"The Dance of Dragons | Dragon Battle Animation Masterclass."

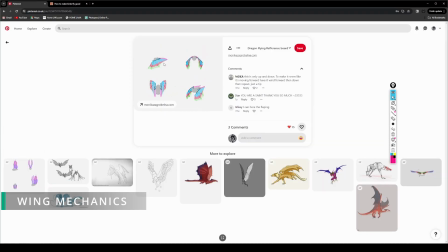2466s
So let me show you what that looks like on Pinterest really quick. You can see from the example here that the way that it moves, the wings are actually pushing forward.
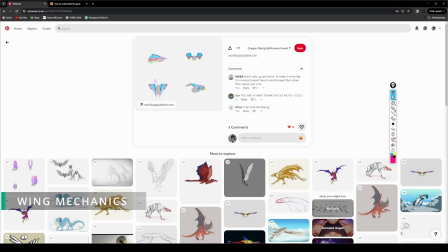2475s
They don't just fly up and down. And that circling forward, what's happening is that the wings are actually rotating down and catching the air. So I think I need to pull up an actual slow-mo clip of a bat actually flying through the air.
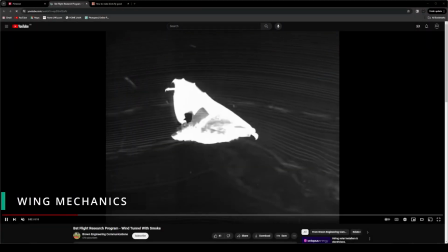2488s
So let's do that. Just write this out here. Now let's pay attention to what the bat's doing. Look at the way that the wings are flowing and they're pushing forward. Then the membrane folds forward, as you can see.
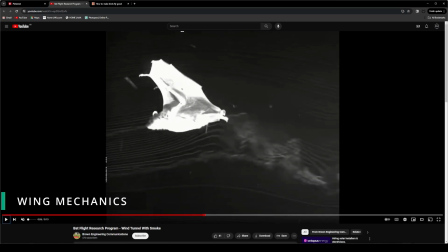2501s
So let's do that. Let's press play. Come on. Look at that. Look how the membrane folds forward there to catch the air. And that's what you need to replicate in your animation.
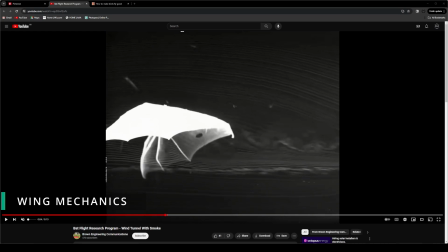2514s
And that's what I've done in mine as well. So if I was to just grab this marker here, like this, and I was to grab that. Pen, please. You can see here that that's the wing hand, but the wing fingers are down here like that, and they're even starting to bend forward a little bit.
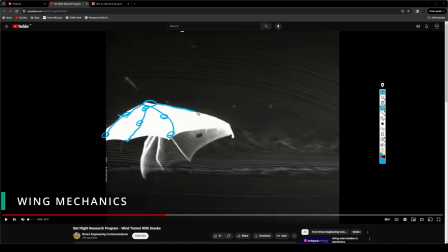2534s
So it's like that, and then this one here is going to stay back here because that's just due to anatomy. So when we go back to our animation now, we need to replicate the same kind of grabbing and sweeping the air motion in our own motions.
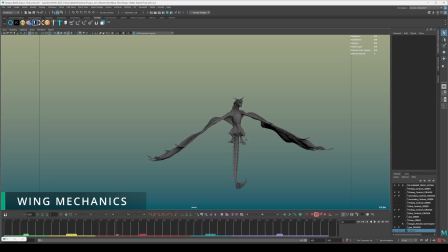2552s
Otherwise, it's just not going to feel believable. So let's have a look here.
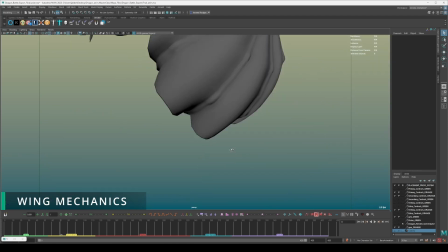2556s
When we go back to the beginning of the animation, whoops, let's get everything in frame.
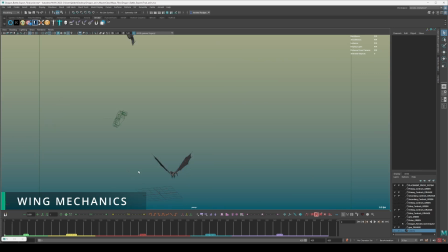2564s
Let me use my mouse for this. There we go. Which one was it? There we go, this one. So we go back to the beginning of the motion. You can see here that the way I've got the wings folding. Of course, I've got them angled to basically look better in the camera.
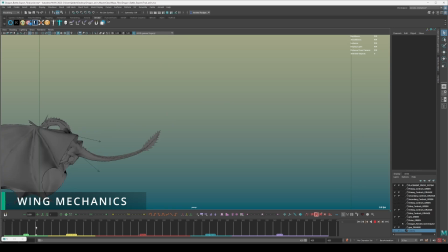2582s
But if you look at this here, look at how I've got the wings folding.
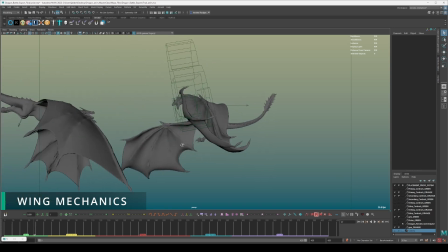2587s
So you can see that from this angle here, from the side,
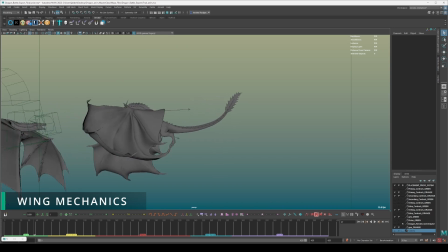2591s
the air is being trapped and then swooped underneath to slow itself down in anticipation for the clash. So if I was to draw this as, like, you know, hold on.
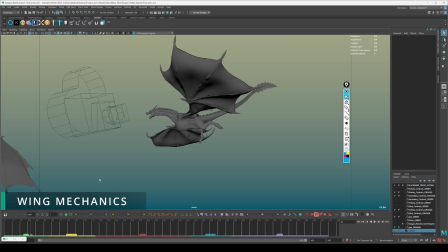2603s
There it is. There we go.
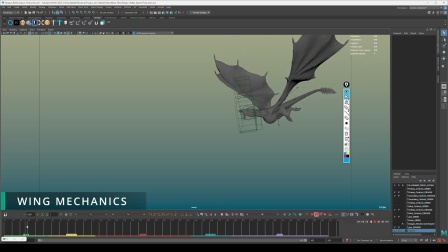2608s
So if I was to draw this, here we go.
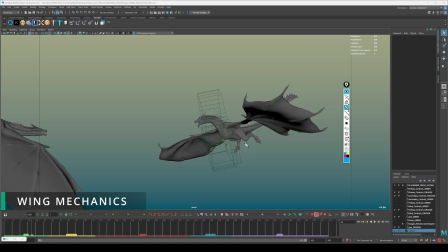2614s
You can see that I've got the wind here basically being trapped underneath here and like this. So it's going to hit this and just circle round. Hit here, hit turbulence, just circle round. So essentially what's happening is it's working as air brakes with nice follow through and overlap on the wing fingers.
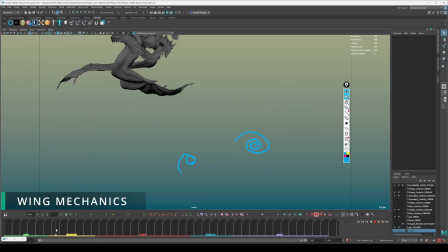2629s
That's going to allow it to feel believable, to slow down, to then clash and make impact with this other dragon.
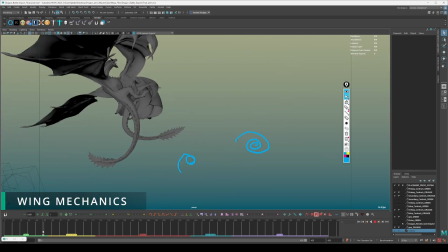2635s
Because if it doesn't, it's going to cause itself some serious injury.
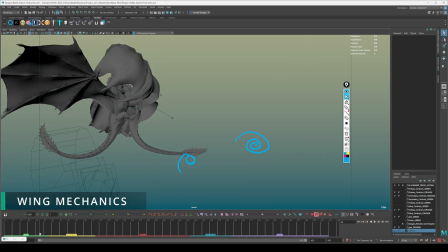2640s
And then when it comes to, you're basically treating this impact as what a dragon would do when it's landing, or what a bird would do when it's landing. It's going to start flapping its wings faster in order to slow itself down so that it doesn't injure itself. And it's the same principle here. And then when it comes to the actual flying part of it itself,
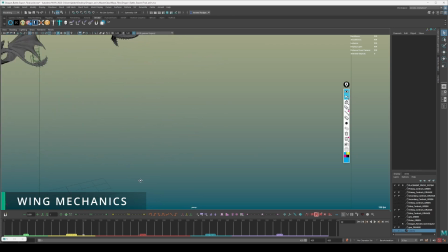2656s
so more specifically the hovering part where they separate, so let me not use the pen, where they separate here, getting the adequate wing shapes is very important.
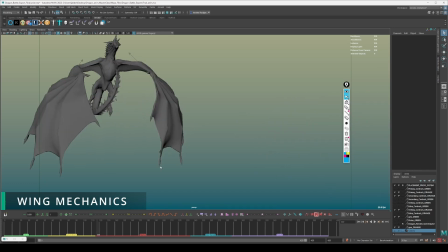2669s
And I did that by studying the reference from bats, birds, and Game of Thrones as well.
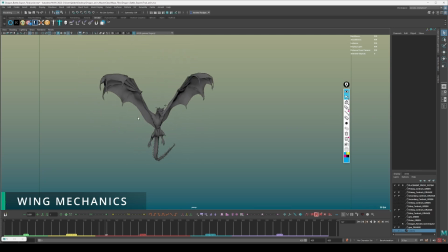2676s
So when I look at the upstroke, you see here that the upstroke looks very extreme. So if you look at it from this angle, Like the upstroke is very extreme.
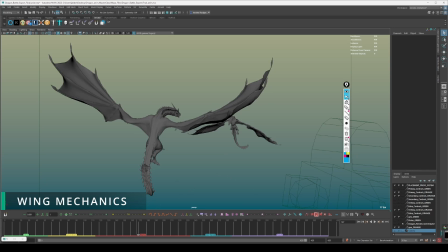2685s
Why does it need to be that extreme? Because like I said, when it comes to large creatures like this, the wing movements need to be slow and deliberate, because if they're not, you're not going to create a convincing animation.
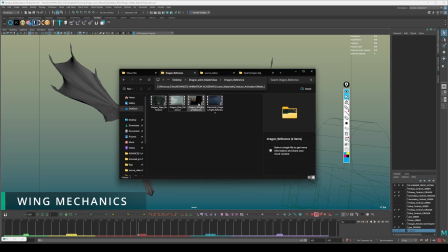2696s
So let me show you an example of that, of how they've nailed it in Game of Thrones. So this, not Game of Thrones, this is actually House of the Dragon.
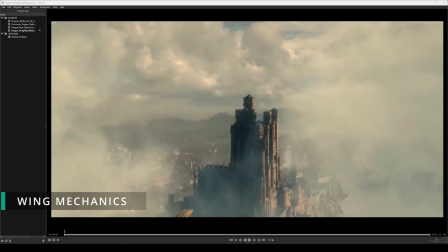2702s
So it's actually one of the very first scenes in one of the first episodes where the dragon, Cyrax, I believe it is, flies into the scene with Rhaenyra on its back.
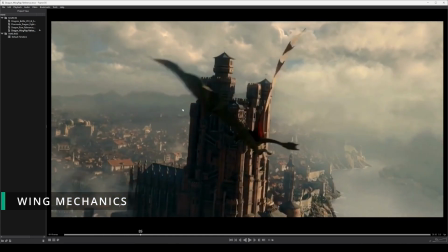2710s
Look at the wing flaps. Look how exaggerated and extreme they are.